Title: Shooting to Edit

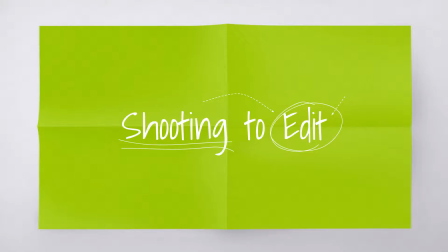This video discusses some of the tips and techniques for shooting to edit. When shooting a video, there are certain principles and techniques that filmmakers apply to make things easier when editing, and to create a final cut that appears as seamless as possible.
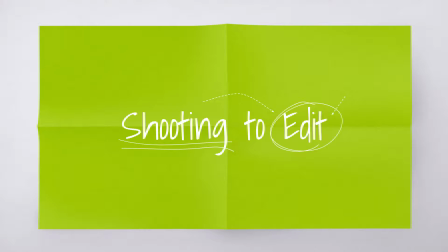I'm going to run through some of these tips, tricks, and principles quickly, so you may need to pause or replay this video to catch them all.
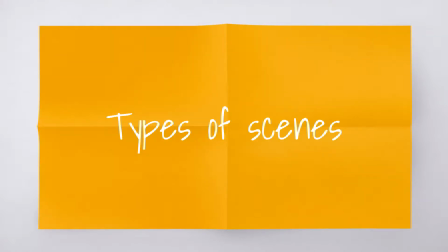In fictional films and videos, there are two basic types of scenes: an action sequence and a dialogue scene. Firstly, an action sequence is a scene that features a series of movements or actions with minimal focus on dialogue.
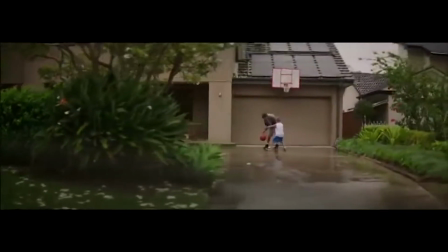Here, the actors are moving and the camera keeps up with the action to let the audience know what's going on.
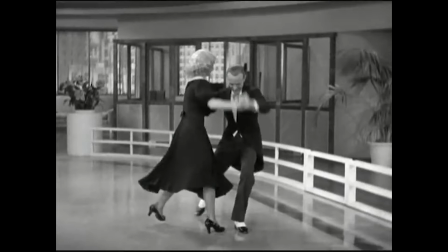An action sequence can range from a choreographed dance routine to a fight scene to something simple like making a sandwich,
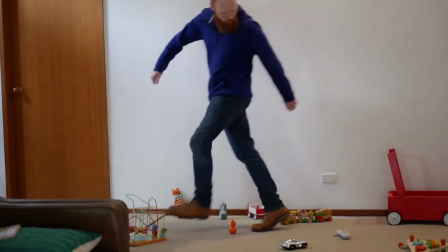or in this example, a man walking down a cluttered hallway.
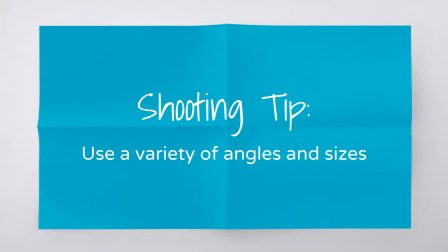When filming an action sequence, consider providing a range of shots to highlight details to the audience.
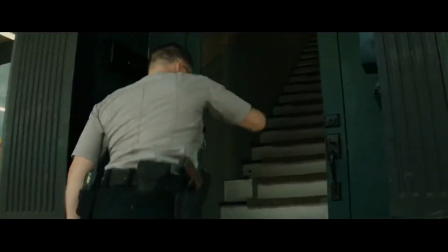A single take scene where the camera doesn't cut away from anything is done occasionally, but often with a particular purpose in mind.
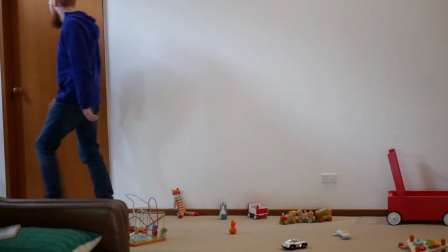However, usually a single take scene just looks lazy and it doesn't engage the audience as much as a multi-shot sequence does.
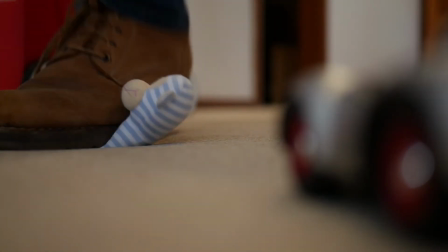When filming from multiple angles, be sure to cover the exact same action so that you can place one clip over another.
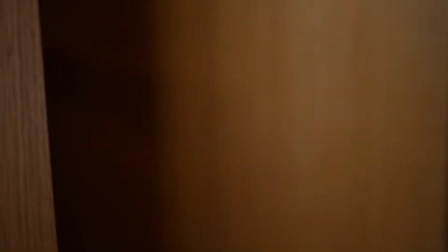This is known as overlap.
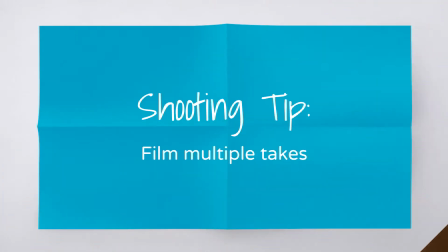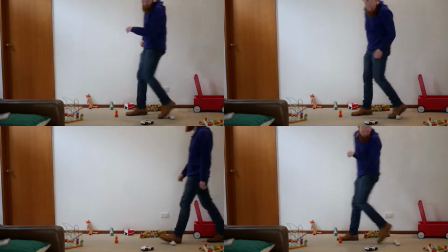Now that you have multiple shots from multiple angles, try to get a variety of takes from each one so that you have options when you go to edit.
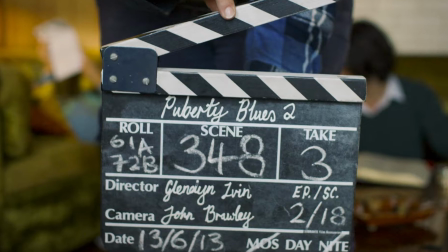Your best take from one angle might not work when overlapping with another, so having choice can make your life easier when you go to edit.
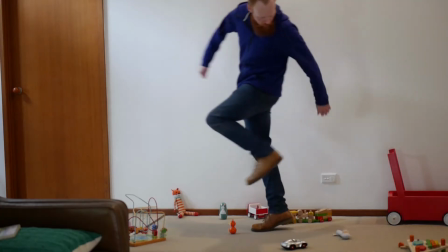When you have all these different shots of the same action, it can be hard to determine the best place to cut from one to another.
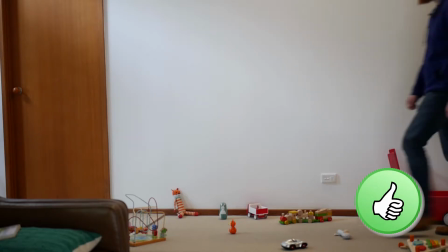As a fundamental rule applied by editors everywhere, cut at the moment of a distinct action.
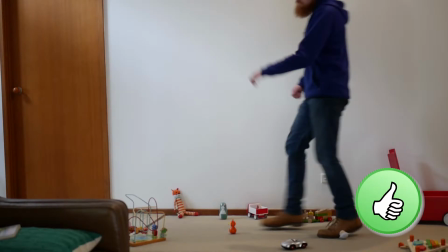In this case, cutting when the man steps on the squeaky toy or touches the door handle
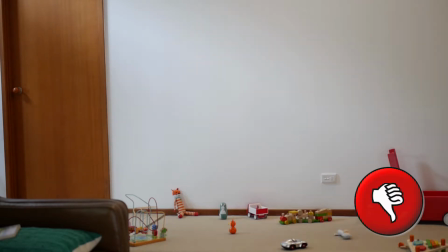offers a much more visually smooth edit than cutting slightly before or after.
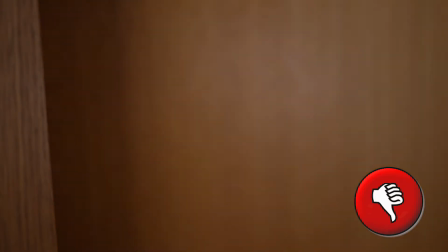It's also easier for your audience to follow the action this way, as our brains connect the two shots through the consistent action.
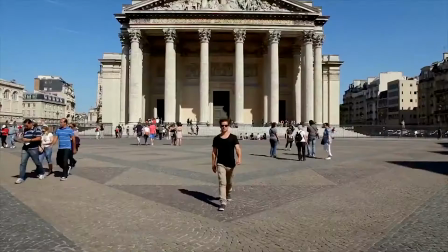Other editing principles include cutting to rhythm, where edits are matched to the beat of music,
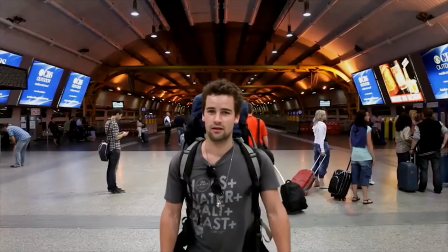or cutting to graphic composition, where two shots are matched on visual similarities.
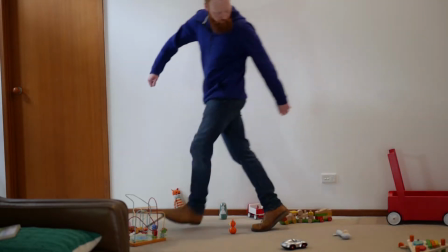On a busy film set, simple things can slip your mind, such as an actor rolling up their sleeves between shot setups.
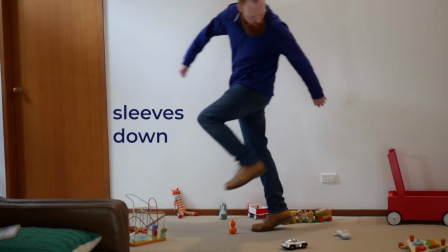This is known as a continuity error, as the change can draw the audience's attention away from the continuity of one shot into another.
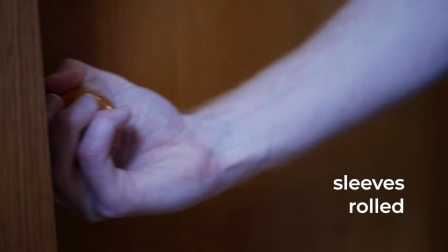It can be devastating to discover a continuity error when editing,
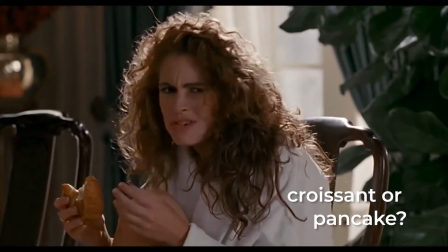and although even Hollywood has made some famous bloopers of this kind, you don't want this happening to you.
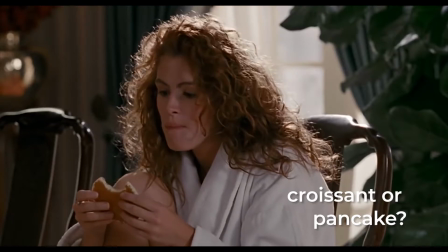So make sure all your cast and crew are mindful of these things while you're filming.
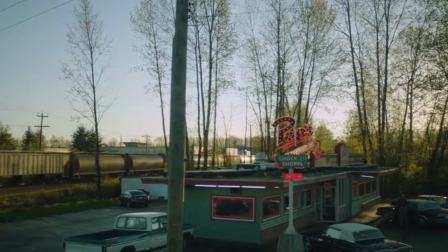In learning how to shoot dialogue, let's have a look at this scene from Season 2 of Riverdale,
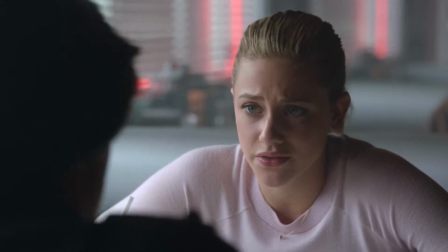where Betty and Jughead are talking about a new clue that's come to hand about the identity of the Black Hood.
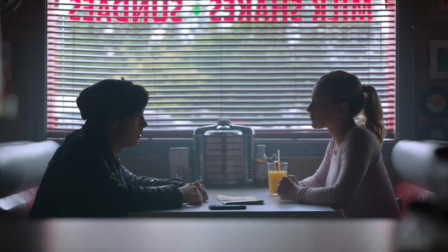A family of 4 was murdered by someone that the press called the Riverdale Reaper.
The first shot of this scene isn't of the scene at all.
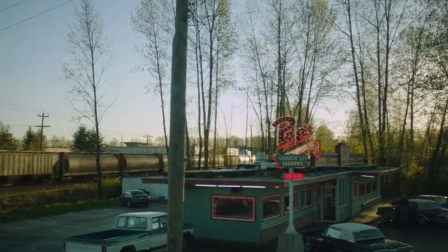It's a long shot of the building where the scene is set, Pop's Diner.
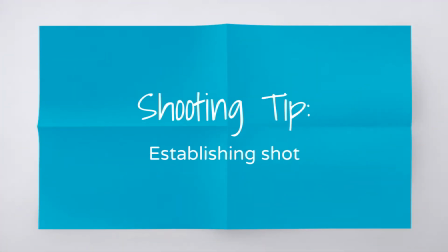This is called an establishing shot, as it establishes the location and orientates the audience to the scene,
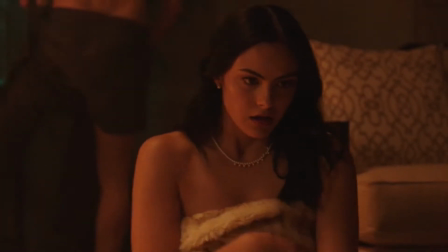particularly as it follows from another scene set somewhere else.